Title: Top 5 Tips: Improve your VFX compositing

In this video, we're going to take a look at 5 things you should be considering when compositing your visual effects. These tips take place after you've shot your footage and are now bringing it into HitFilm. Let's go ahead and jump right in with tip number 5, and that is to keep an eye on your black and white levels. In this example from Rise of the Dark Side, I've got a shot of the beach.
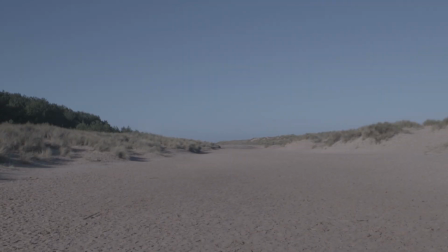15s
It's been filmed in log format, which is why it appears flat and colorless.
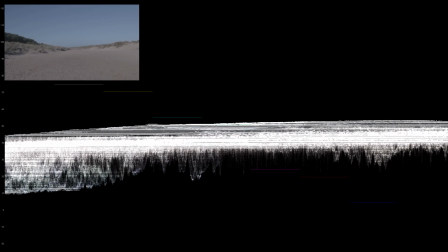18s
If I take a look at my waveform scope, I can see that the darkest part of the video is hitting just under 10, and the brightest part is just above 50.
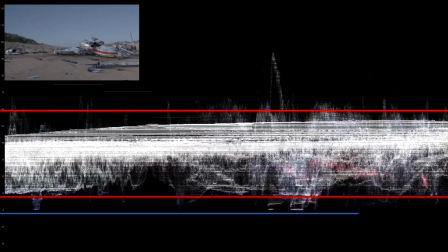26s
If I add in the crashed X-Wing layer, the scope will now show the darkest part hitting 0, and the brightest hitting 100.
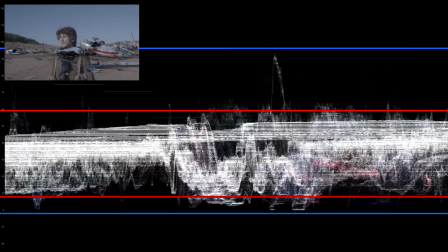32s
This is because the X-Wing has been rendered in a normal color space.
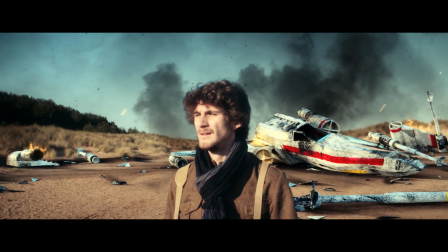36s
If I were to just continue compositing all of the other assets, the end result would be the X-Wing looking overblown in exposure, contrast, and color.
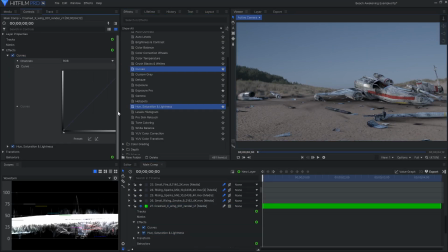44s
There are a couple different ways you could go. You could use a LUT to match the X-Wing to the log footage, or convert the log footage to Rec.
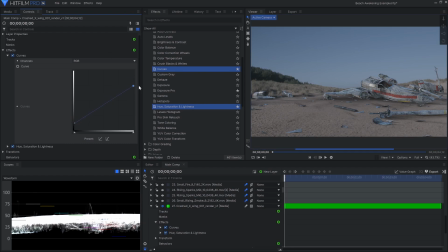52s
709, which is the more standard color space. I ended up using curves and the hue, saturation, and lightness effect to dull the X-Wing down, both in brightness and overall color. As I'm doing this, I'm watching the waveform to make sure everything matches more evenly. You can find a tutorial on using curves in the card on screen.
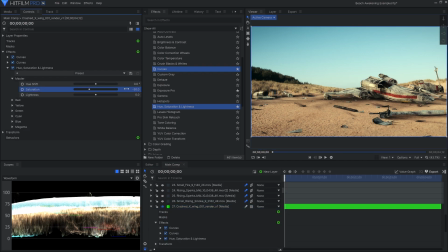68s
That's not to say that everything should line up perfectly. If your element should technically be brighter or darker than your footage, then you can do that.
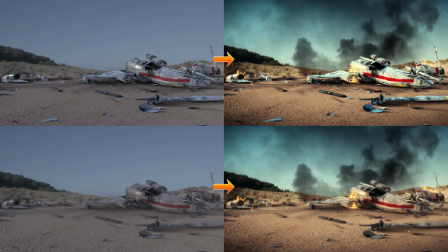75s
But make it so that it's not so extreme. Once the grade has been applied, the X-Wing will look much more integrated into the scene. Tip number 4 has to do with matching the color between your elements.
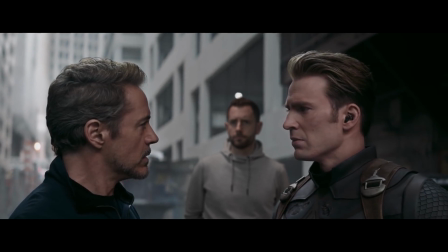86s
This next example comes from our tutorial showing you how to green screen yourself into a movie trailer, in this case, Avengers Endgame.
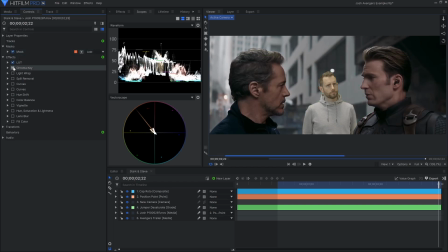94s
Here we've got some footage of Josh, motion tracked and keyed out, but it's immediately obvious that the colors are wrong. Looking at the waveform, he's too bright, so I'll fix that using the techniques from the last tip. The plate of Josh is now too green. This is verified by the vector scope. This cluster represents the colors of the original trailer.
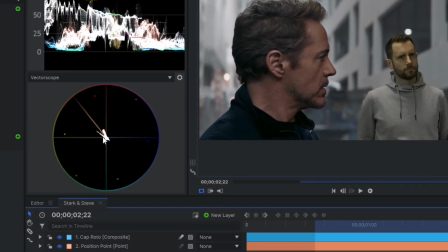112s
When I add Josh in, we get a spike that isn't lined up with the rest.
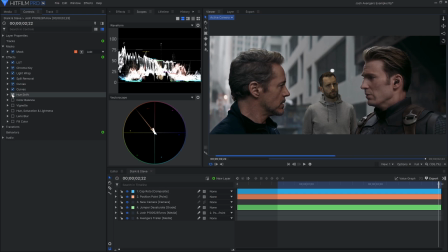118s
I'll use curves to remove some of the green channel, then hue shift to align the colors correctly. The skin tones are an important thing to match. The vector scope is also telling me that Josh is too saturated.
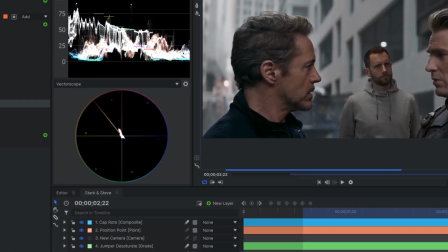129s
His line is going past the cluster. I'll use another saturation effect to dull him down just a bit.
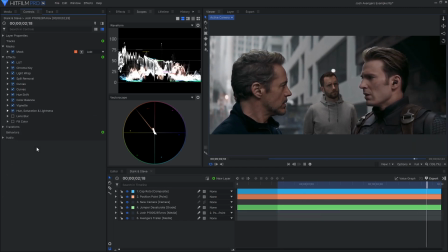137s
Now that the color and brightness are done, we need to continue integrating him into the scene. Technically, he should be out of focus, since he's standing a few feet back from the camera, which leads me on to my next point. Tip number 3, your camera is going to do things that you'll need to replicate in your visual effects in order for them to look properly integrated.
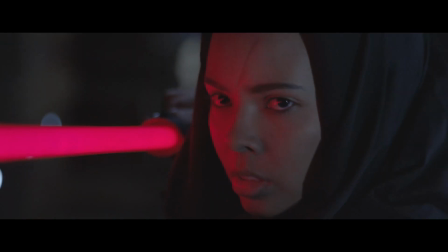155s
Take a look at this shot. It's a close-up that was filmed with a 50mm lens, which has an aperture of 1.8.
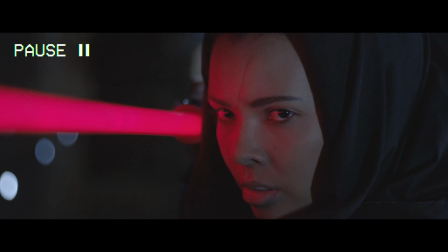161s
Very little of it is in focus. I have to keep this in mind when adding the VFX.
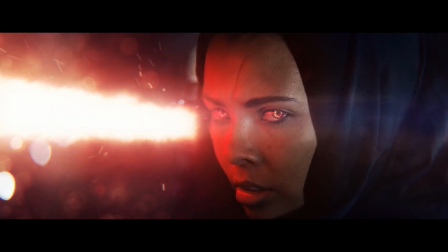166s
Here's what the final shot looks like without the depth of field added. As you can see, the elements, especially the sparks, have become too obvious and distracting.
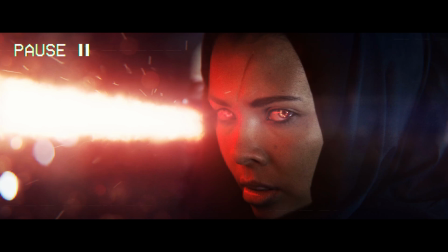174s
They're pulling attention away from the Sith's face, which should be the main focal point. The lens blur effect allows you to use another layer as the source of the blur.
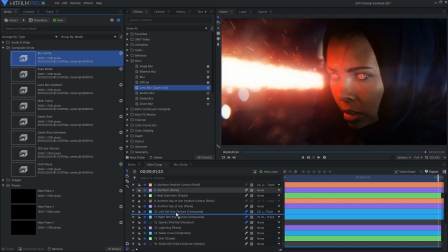183s
I'll create a composite shot and use the color gradient effect to create a matte. The lens blur will keep the white areas in focus, and the black areas will be blurry. I'll apply the effect directly to the particle simulator layer and set the source to the matte composite.
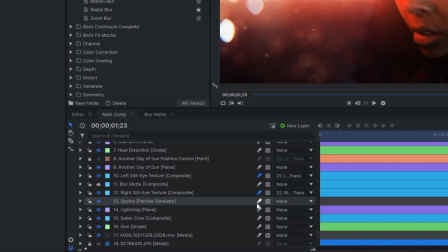200s
Another important one is motion blur. This can be activated on each layer by clicking this icon.
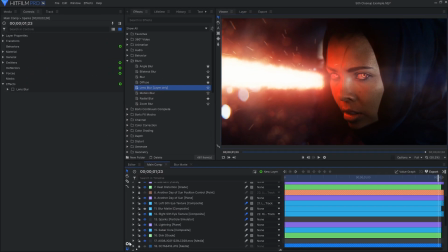205s
The settings for motion blur can be adjusted in the Advanced tab of each composite shot's properties. Tip number 2, look out for grain and the overall quality of your footage.
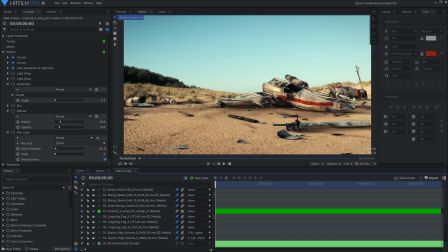216s
If you're noticing that your CG or composite is looking a bit too clean, you might need to take into consideration the actual quality of the original footage.
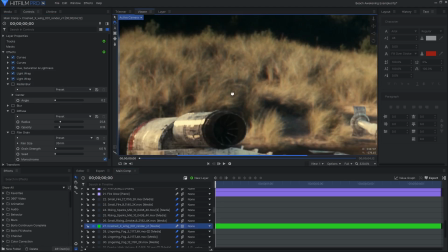224s
Zoom in and look at the details of your image. Things to look out for include how sharp or soft the footage is.
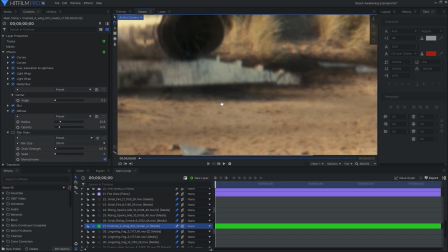230s
Use a blur or sharpen effect to match your CG to the video. Also look to see if there's grain or noise, and if so, what color it is.
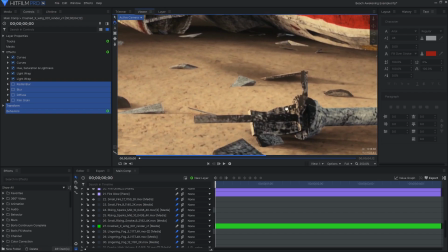238s
There are 3 effects to use for this: film grain, noise, and grain, which all use different formulas to generate the effect.
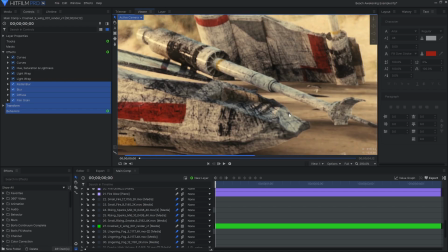246s
Use whichever works best for your footage.